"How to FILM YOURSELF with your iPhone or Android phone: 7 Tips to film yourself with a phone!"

Again, you can find a link to a phone tripod in the description. And then if you're going to be filming any moving shots, you definitely want to get a gimbal for your phone.
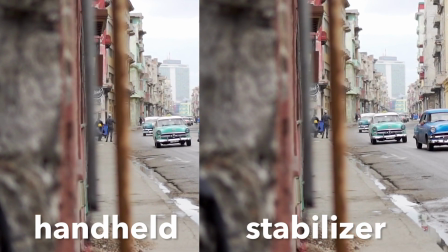[4:15]
This will make a world of a difference between shaky handheld footage it will really make your footage look a lot more smooth and a lot more cinematic. If you're just filming talking videos similar to this one you might not need to worry about getting a gimbal because it's just gonna be still footage but if
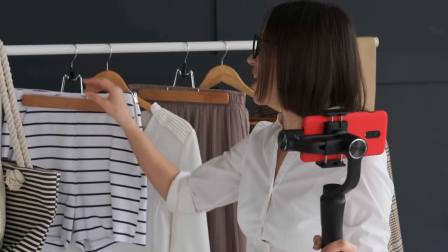[4:29]
you're gonna be filming b-roll or if you're gonna be filming vlogs that have a moving camera you definitely want to look into getting a
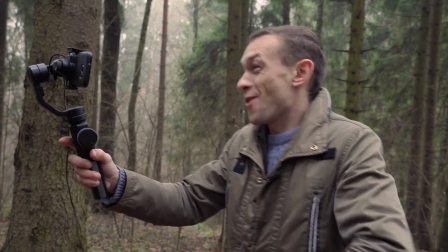[4:36]
gimbal to stabilize your footage.
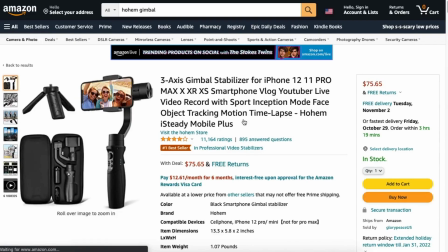[4:38]
The Hoem 3-axis gimbal is a great option for a mix of affordability and function again you can find the link to that in the description.
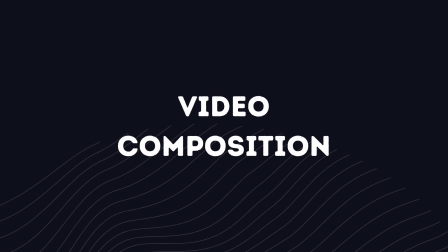[4:46]
Tip number three is to make sure you get your video composition right. The first thing you want to think about is the orientation of your shot.
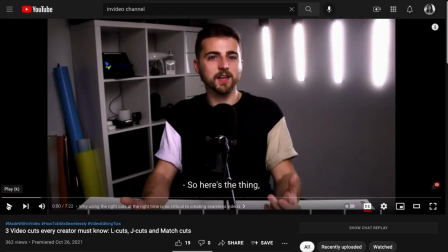[4:53]
Are you gonna be filming in portrait or landscape? If your video is gonna be going on YouTube, you're gonna want to film it horizontally or landscape mode.
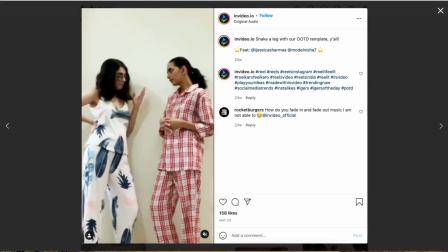[5:00]
And if it's going on TikTok or Instagram, you're gonna want to film it vertically or portrait.
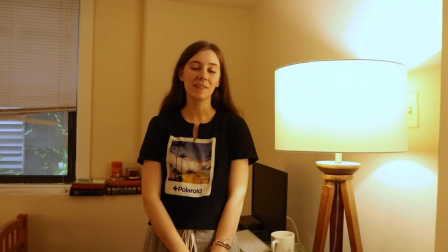[5:03]
And if you're not sure where it's gonna go, what I usually do is film it horizontally, but leave enough space to crop it in later if I need to. So basically you need to get a pretty wide horizontal shot. You also want to think about headspace when you're composing a shot, so you always want to leave a little bit of space between the top of your head and the top of the frame,
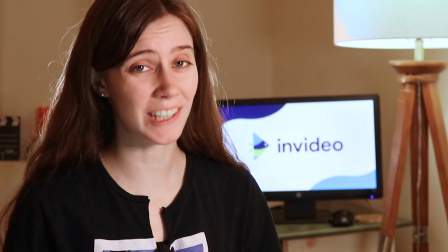[5:22]
and you want to make sure the top of your head is never being cut off at all. It's actually a pretty easy mistake to make, but you also want to make sure there's not too much space.
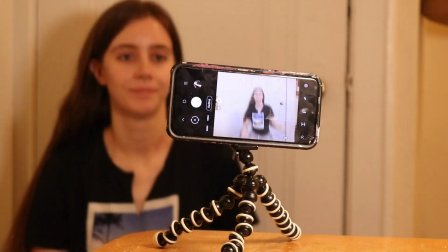[5:29]
You can pretty much just eyeball this one and see what looks good, and you want to make sure that your phone is level with your face.
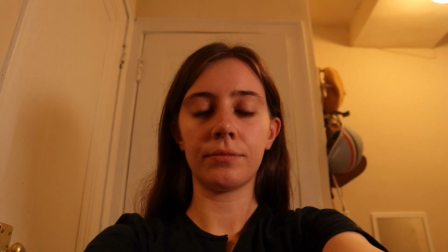[5:36]
You don't really want to shoot from above or from below at all, so this is where your tripod comes in handy to make your life a lot easier.
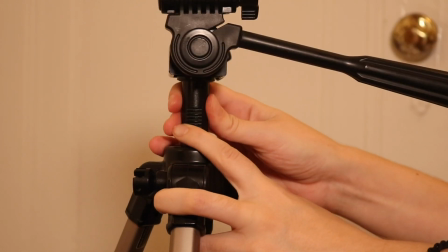[5:42]
You can just make those small adjustments to make sure that your face is right level with your phone. Next, you want to set up your background. So for a video like this where you're just talking to the camera, it's always a good idea to put some visual intrigue in the background. So you're going to want to steer clear of blank walls. However, you also don't want to have too much in the background because then it just ends up looking distracting. So I have just a few things behind me as you can see, like a lamp and a computer screen. These are all pretty big objects. You want to steer clear of having a lot of small objects and instead go with a few bigger objects. You also want to make sure there's a lot of depth to the shot, so pull your chair as far away from the wall as you can. Alright, the fourth tip is to use manual camera settings.
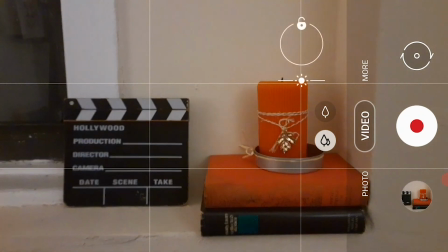[6:21]
So every phone comes with a built-in camera app, but that app doesn't usually give you a lot of control over your focus,
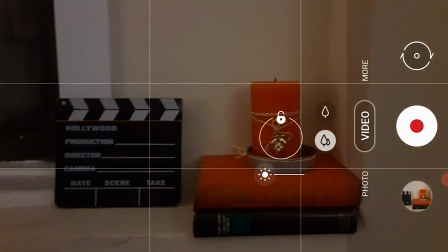[6:28]
your shutter speed, your aperture, your ISO, and all those things that you could control on an actual camera. So what you're going to want to do is download an app.
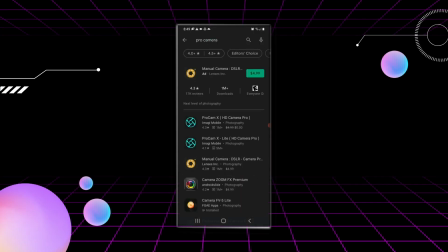[6:36]
There are a lot of apps available in any app store that will allow you to access those settings on your phone's camera. Really any of these apps that say Pro Camera or Manual Mode or something like that should work.
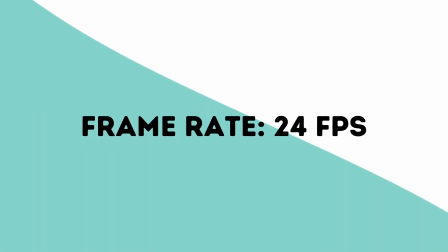[6:49]
And then go into your app of choice and you're going to want to set your frame rate to 24 frames per second and your shutter speed to 1 over 50,
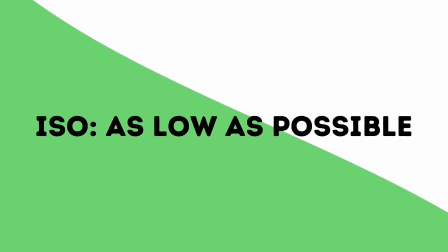[6:58]
that's kind of the standard for video. You want your ISO to be as low as you can possibly make it while still having a nice well lit shot. the higher your ISO,
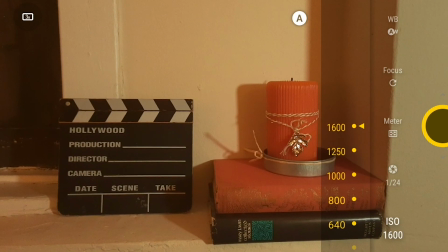[7:07]
the grainier your image is going to be, but ISO is a good option if you don't have a ton of light available. When it comes to focus, most phones are actually pretty good at autofocus, especially if they have a face that they can recognize.
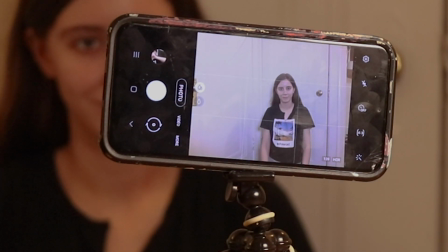[7:19]
So autofocus is a pretty good option if you're recording yourself. However, if you want to just really make sure that the focus isn't going to change in the middle of the video, you're going to want to set that to manual.
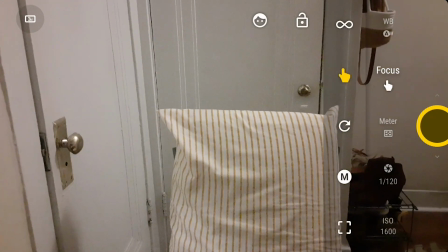[7:29]
So then to set your focus, you'll need to have some object in the spot where you're going to go, maybe a pillow or something like that,
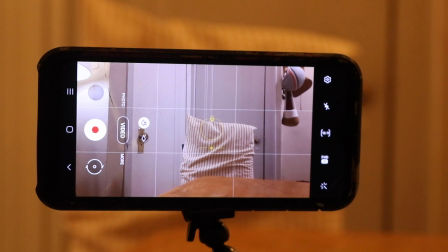[7:34]
and then just tap the screen to focus on that and then lock that focus in. Then when you sit down in the chair, the focus should stay the same and you should be in focus.
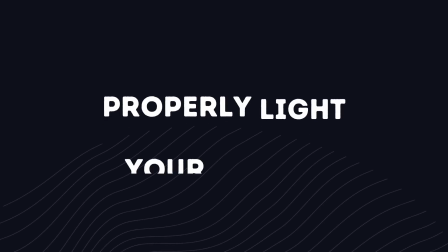[7:43]
The next tip is to make sure you're properly lighting your videos. Most smartphones today come with very powerful high quality cameras, but if you don't have good lighting in your videos,
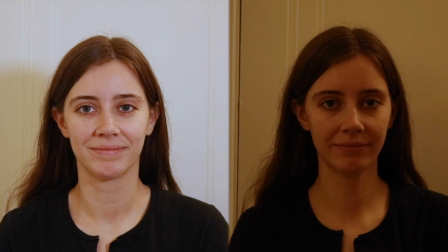[7:53]
even with those high quality cameras, you're not going to get those professional looking shots.
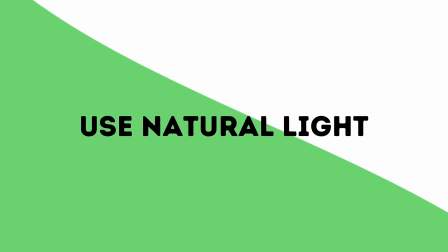[7:57]
The simplest method for lighting is to use natural light, so if you're gonna shoot outdoors you can shoot at golden hour,
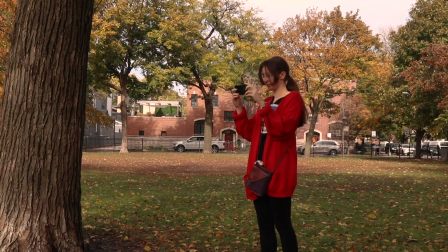[8:04]
which is the hour before sunset or right after sunrise. That's when the sun provides the most ideal lighting for videos.
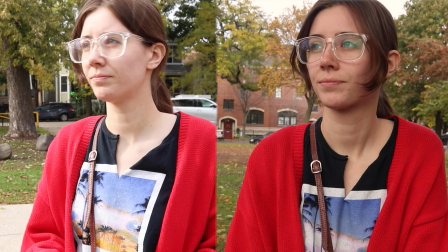[8:11]
It's a nice soft light as opposed to the harsh sunlight that you might get if you shot closer to noon.
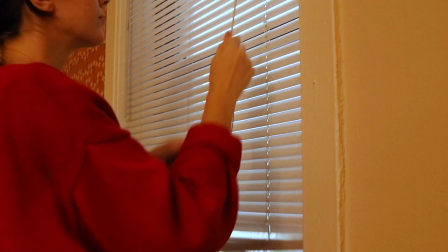[8:16]
And then if you're shooting indoors you basically can just set up in front of a window. This is a great option because it's free, however there are a lot of downsides. It's unreliable, it changes all the time, time, and you might not have a ton of it available to you, especially if you live in an apartment with only one window like I do.
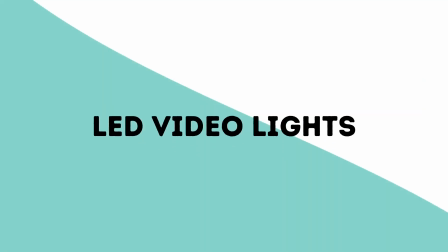[8:33]
So I would recommend picking up a few LED video lights. The standard guide for artificial lighting is to use a three-point setup. So you have a key light, which is your main source of light, and you're going to position that just a little bit to the side of your face so that it hits your face on a bit of an angle.
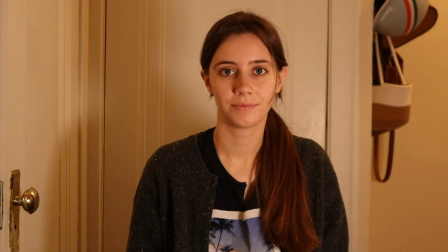[8:49]
And then you have a fill light on the other side, which just kind of fills in some of the shadows on your face.
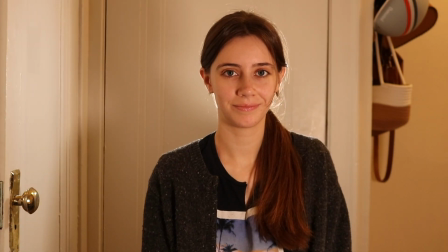[8:53]
And then you have a backlight or a hair light behind you, which kind of makes you pop from the background by giving you a bit of a halo effect.
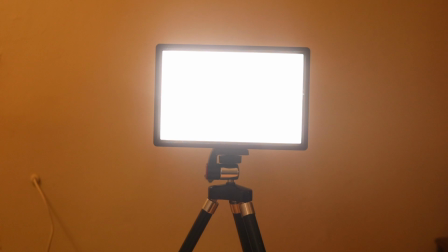[9:01]
So you can find the link in the description to get the LED light that I have, which works great as both a key and a fill light.
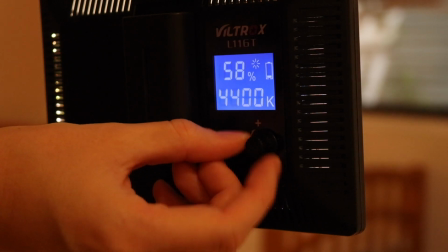[9:08]
You can adjust the brightness so you can make the key light brighter and the fill light softer. And then for a backlight, you can even get away with something smaller.
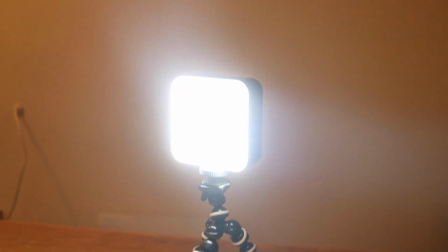[9:14]
So you can find a link in the description to a really tiny LED light, which will work great as a backlight.
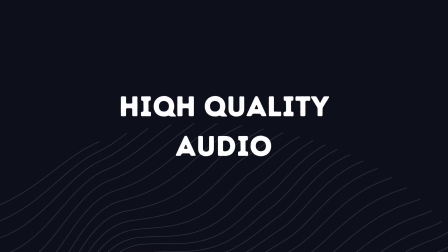[9:20]
Alright, the next tip I have is to make sure you're capturing high quality audio. So what you don't want to do under any circumstances is use the built-in mic on your phone. If you have really bad audio quality, that's actually going to make your video look a lot more unprofessional than if you had bad video quality. So one of the easiest and most straightforward options, which is the option that I recommend, is to use a lavalier mic. This isn't the only way to capture audio, a lot of people use shotgun mics, but in my experience,
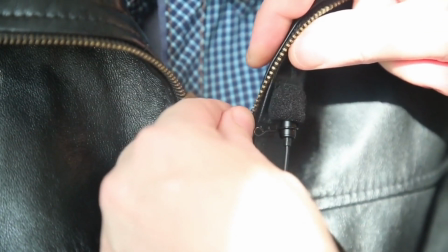[9:47]
using a lavalier mic is the easiest and most foolproof way to record your audio for a talking video. I think they work great for any setting. They're great for a talking video like this one.
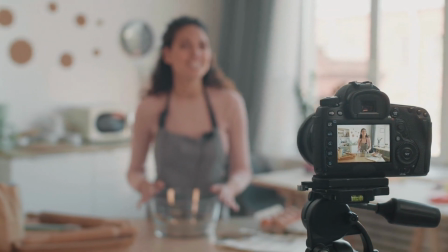[9:56]
They're also great for logs because then you ensure that the microphone is always really close to your face and capturing even audio levels.
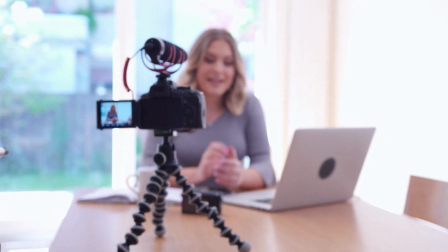[10:03]
Again, shotgun mics are definitely a possibility, but then you run into the issue of changing audio levels if you're moving around
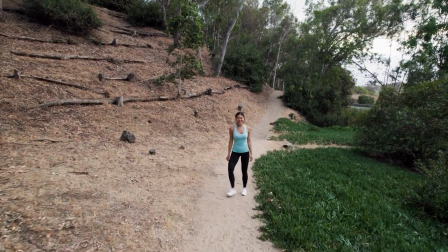[10:10]
a lot and the issue of not really picking up the audio very well if you're far away from the mic.
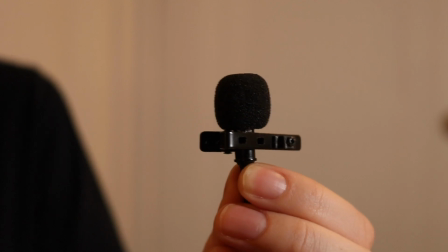[10:15]
Lavelier mics are also very affordable. I use one that I got for $13, which I'm using right now, and as you can hear, the audio quality is very good. You can find a link to that in the description. So you can go ahead and plug the mic right into your phone, and then you'll have the audio and video all in one file. The only downside to this is then you have the wire in between you and your phone,
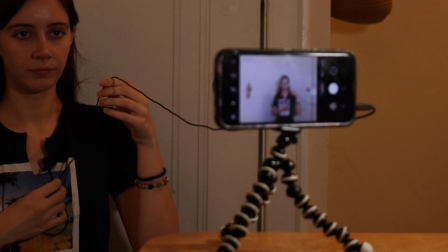[10:36]
and that might be a little bit constricting because then you can only be as far away from your phone as the length of the wire.
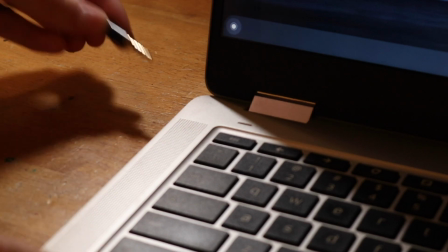[10:42]
So if you don't want have to worry about that what you could do is record the audio on a laptop or tablet or an audio recorder if you happen to have one of those lying around so plug your mic into there and then in that case what you're going to do is start
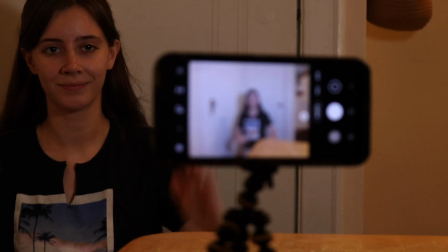[10:55]
your video recording then start your audio recording and then you're going to clap at the beginning of your video so then when you go
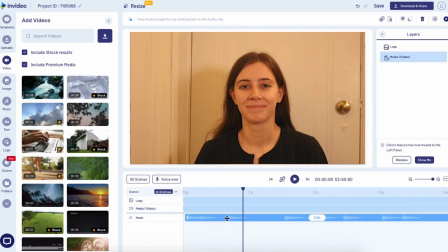[11:02]
to edit you can sync up the audio and video by matching up the spike on the waveform where you clapped all right Alright, that brings us to our last tip, which is to make sure you record enough B-roll. Whether you're filming a tutorial or a vlog, having B-roll is a great way to visualize what you're saying.
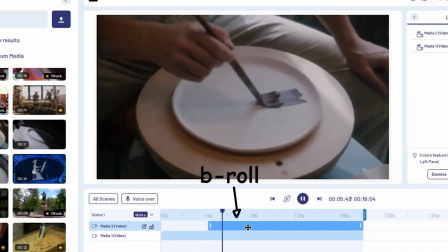[11:19]
And it also just makes your video a lot more interesting to watch by breaking up the monotony of having just one single shot.
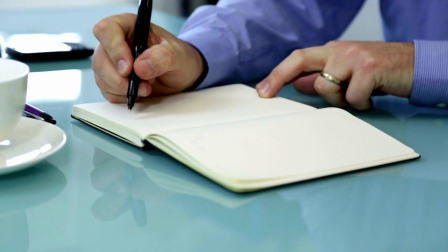[11:25]
So when it comes to tutorial, you want to make a list of just anything that would be easier to understand if there's a visual to go along with the explanation,
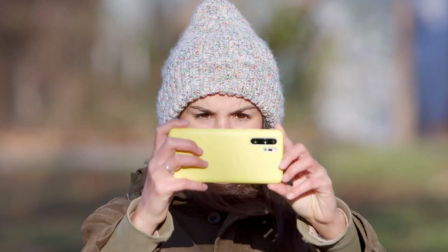[11:33]
and then film all of that B-roll. And then when it comes to a vlog, you can really just shoot anything that's interesting to you and anything that adds to the story of the video. We also have another video on our channel that goes a lot more in depth about shooting cinematic footage with your smartphone, so you can go ahead and check that out if you want to learn more about shooting b-roll. And that was our roundup of our top 7 tips to help you record high quality videos of yourself using your smartphone. Were any of these tips a complete surprise to you, or did you know all of them already? Let us know in the comments below. We would love your feedback because we would love to know how we can make videos that are the most helpful to you. Don't forget to check out this video to dive deeper into mobile videography. I'm Teresa with InVideo and I will see you in the next one.